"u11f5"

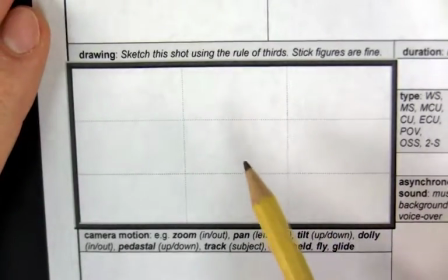0:00 When you are drawing a storyboard, keep it simple and try to give a sense of depth and try to follow the rule of thirds.
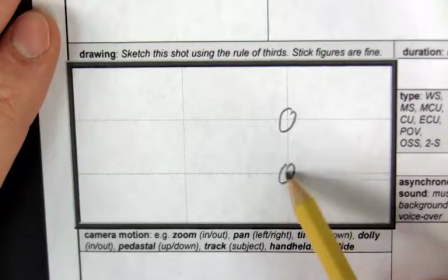0:07 So we've got these third lines on here for you, and you remember, of course, that these 4 spots where the third lines cross each other, those are your hot spots.
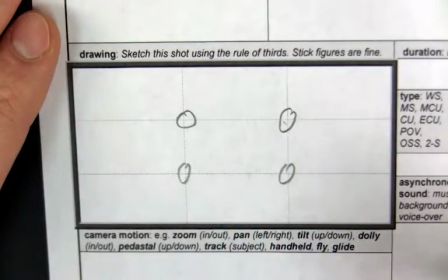0:15 Those are your most important things. Put the subject of the shot on one of those 4 places most of the time, and your shots will look good on camera, will look well composed.
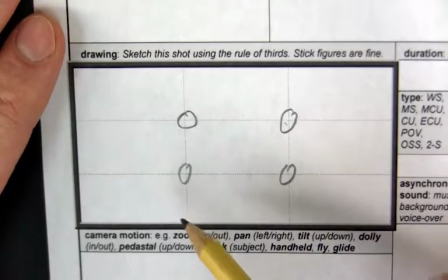0:24 Other than that, try to create a sense of depth.
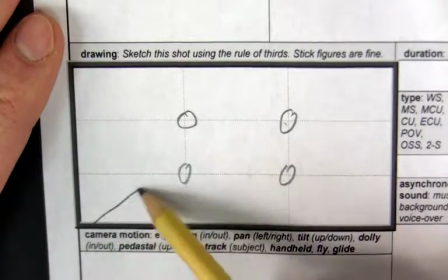0:27 If a character is going to be walking down a sidewalk, maybe make the sidewalk recede like that.
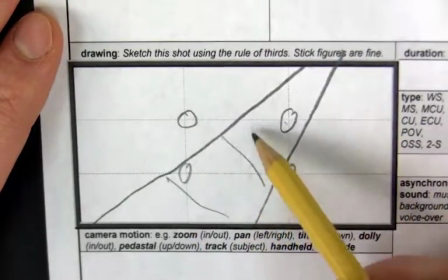0:34 This is the sidewalk, here's the cracks in the sidewalk, getting smaller as they go to the distance.
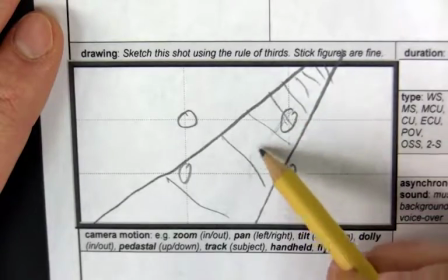0:39 It's pretty easy to draw that, and notice I put the sidewalk where it was going to cross right through this rule of thirds line because the character is going to walk,
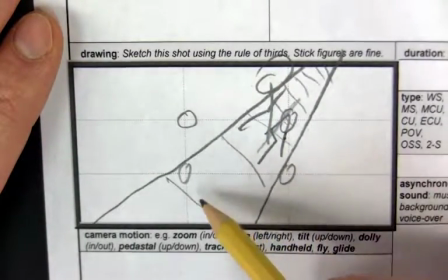0:48 and there's a stick figure, no problem. He's going to walk this direction down the sidewalk, and I drew an arrow there to indicate that.
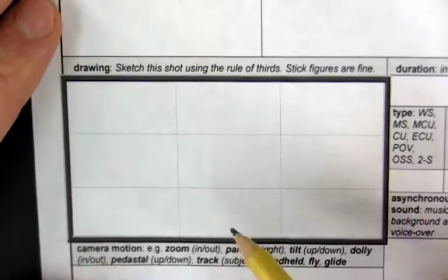0:55 So when you are drawing storyboards, just think about what is essential in the scene that you need to give.
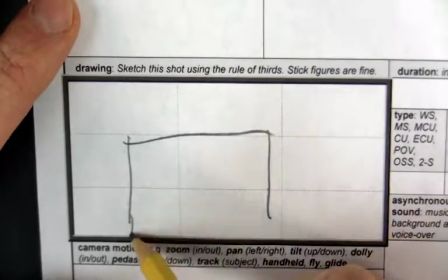1:02 Is there a house in the background and someone standing in front of it? Well, maybe just draw that.
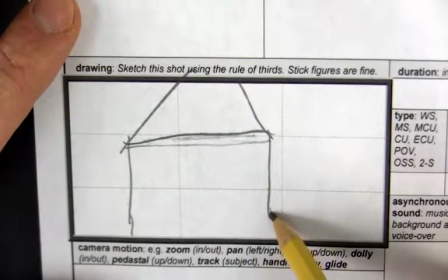1:07 Notice I did draw the top of the house at this third line right here. If I'm going to draw a person, I'm going to put them on that third line right there.
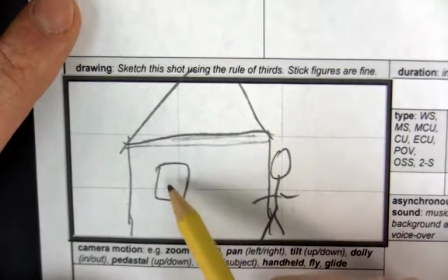1:15 Or if I need to frame someone in front of a window of a house and I want to put their head right there coming through that window,
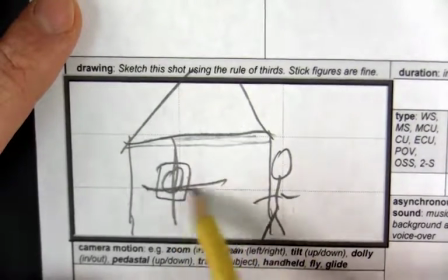1:21 notice I put that where those 2 third lines cross each other.
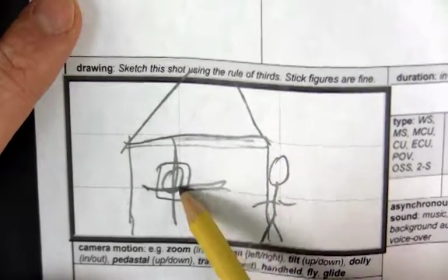1:25 As long as you're paying attention to the third lines, putting your subject on these important points where they cross each other,
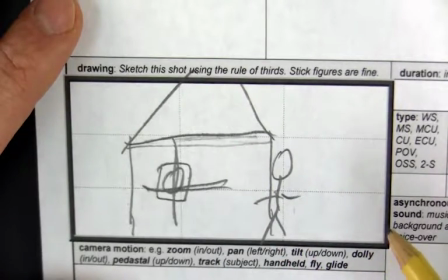1:31 and just generally creating a sense of depth, your drawings are fine.
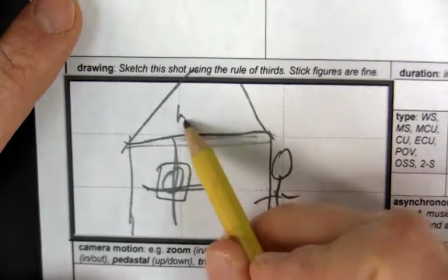1:36 Remember, if you're not good at drawing, just label it with a little label like that.
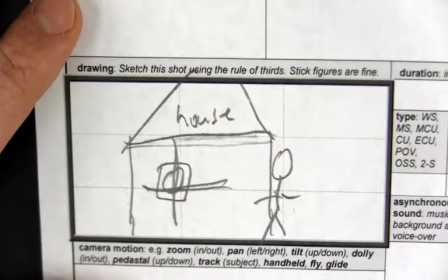1:41 That is a house.